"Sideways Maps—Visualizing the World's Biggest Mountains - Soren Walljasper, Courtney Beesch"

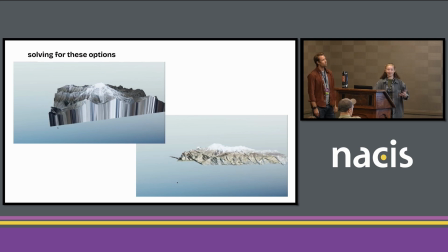748s
But it felt like it didn't satisfy the need of like having this thing that you could like play with that got plucked out of the earth for you.
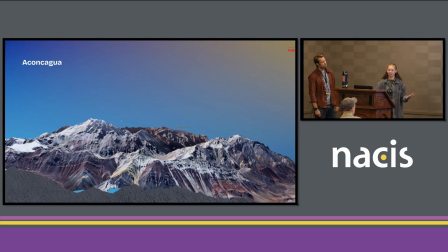755s
And so we ended up Soren actually drew all of the cross sections and we had to line them up specifically to each mountain. And this is just an example of something that we had to solve for, is like that didn't always line up perfectly. It looked like there was a lake there, and my boss was like, is this a lake? Can we label it?
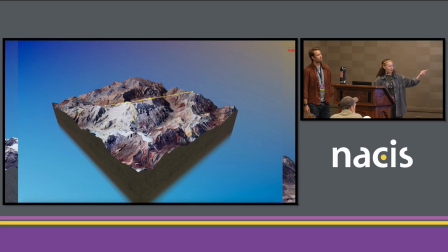772s
Why is this here? It was just a mistake. But we ended up, through trial and error and working on them, we got these beautiful little cross sections that actually made it look like you did kind of like pluck it out of the earth.
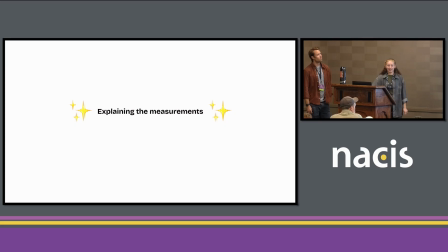784s
And then I'm going to take just a second to explain kind of like how we decided the visual measurements for some of the mountains. But we thought about this by thinking beyond just scrolling on your phone or desktop, like what's going to actually make you interested in each mountain specifically, customizing the style and animations to further the storytelling,
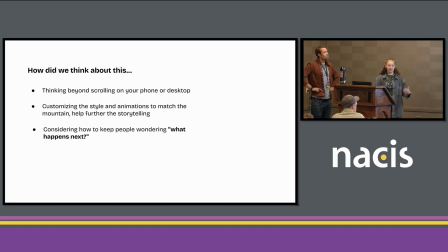801s
and then having people consider, okay, what happens next? Like the two things I've seen before have been different, so I can't expect the same thing to happen again. And for this example, I'll use Chimborazo as one of our first ones, which is the first mountain that comes up in the experience.
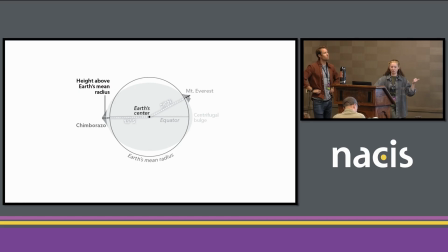814s
We were working off of this graphic, which is a helpful way to understand this measurement, but it's not immediately clear what you're looking at unless you like take the time to read through it. So we knew we kind of wanted Chimborazo and Everest to like sit on the same plane and move somehow.
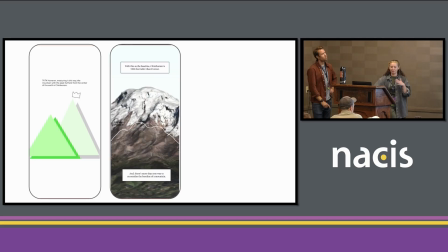829s
But we tried maybe using a line, maybe using like different ways of how that would move.
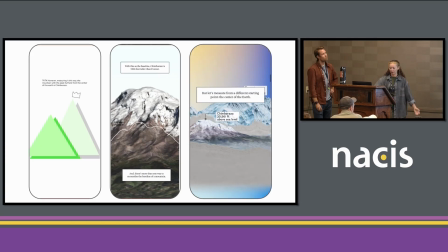834s
But this is what we ended up with, which is you have both mountains on the same plane with Chimborazo in front, Everest in the back.
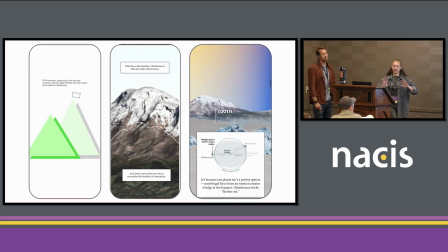840s
And then as you change the baseline to the center of the earth, they actually switch positions. And then we have a line that shows you kind of the difference now that you're looking at in height, which we thought looked really like very beautiful, but also really helped illustrate this difference now.
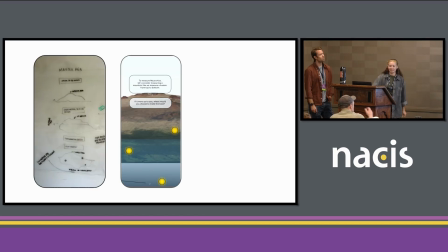854s
And then the same for Mauna Kea, since the base is technically 70 miles away underwater.
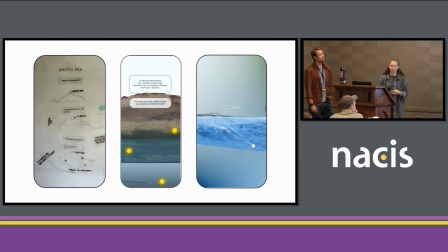859s
We wanted people to feel like they were questioning what the theory of where the base really could be, but still feeling like you were getting pulled and extracted into this idea. So the furthest one is what's actually in the final product. We don't immediately show you the base.
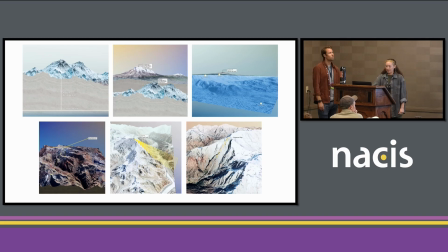873s
We pull you back into it. And every mountain had their own specific thing. They have their own animations, they have their own visual diagrams on them. I won't get into all of them since we're kind of, I think, running from time.
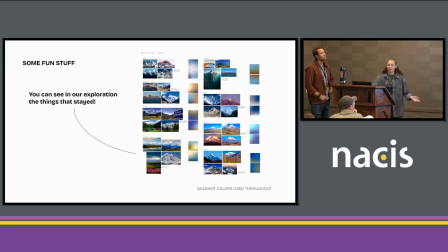886s
But here's a few little fun things. as I mentioned, a lot of the stuff in here was exploration that ended up in the final product. Something that I think is really fun is that all of the gradients throughout in the background of this are actually pulled from the colors of the mountains themselves.
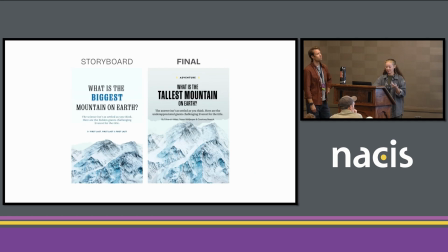901s
And so they like have a thing that is specific to them that we thought was really fun. And this is just a few examples of like what the storyboard looked like in the final product. We did kind of towards the end have a strong vision of what we wanted it to look like. So we have storyboard to the final.
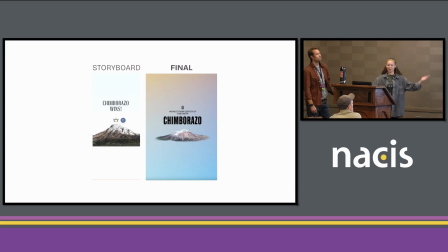917s
We knew there's awards for all of them. They do actually win something, but they're just winning their measurement.
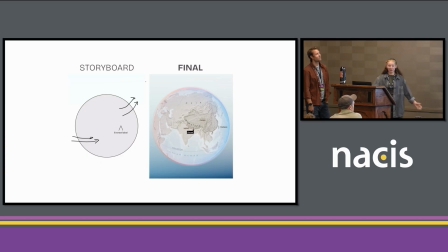923s
There's no head-to-head competition. We have a globe that moves around each mountain that you go to. It like spins around and takes you to the next one, so you get the sense of like traveling the globe throughout, and a strong sense of place.
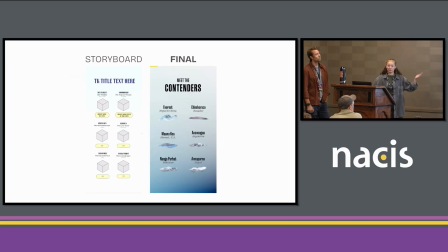936s
And then we also knew we wanted to be able to show all of them on the same plane at some point. So you have them, they rotate, they animate. It's very beautiful.
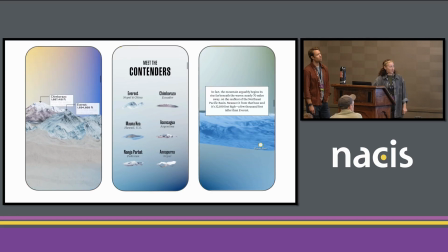944s
And then these are just a few of the GIFs that were in there earlier, but this is kind of like the overview vibe of the experience.
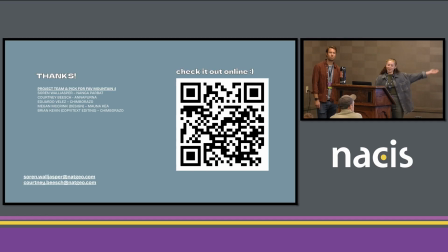950s
And then this is the story team. This is all of our picks for the favorite mountain too. And we have a QR code to the interactive. I didn't check if it works, so I hope it does. But that's the interactive.
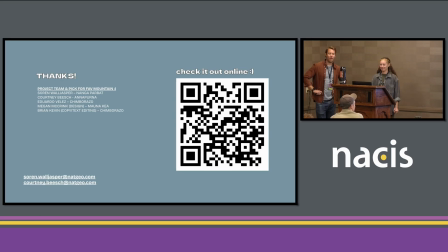Probably have time for one question.
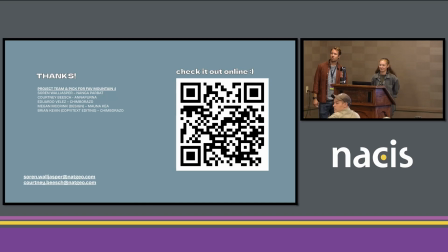982s
How did you pick what angle to look at the mountain from? For which? Let's do Denali. Okay.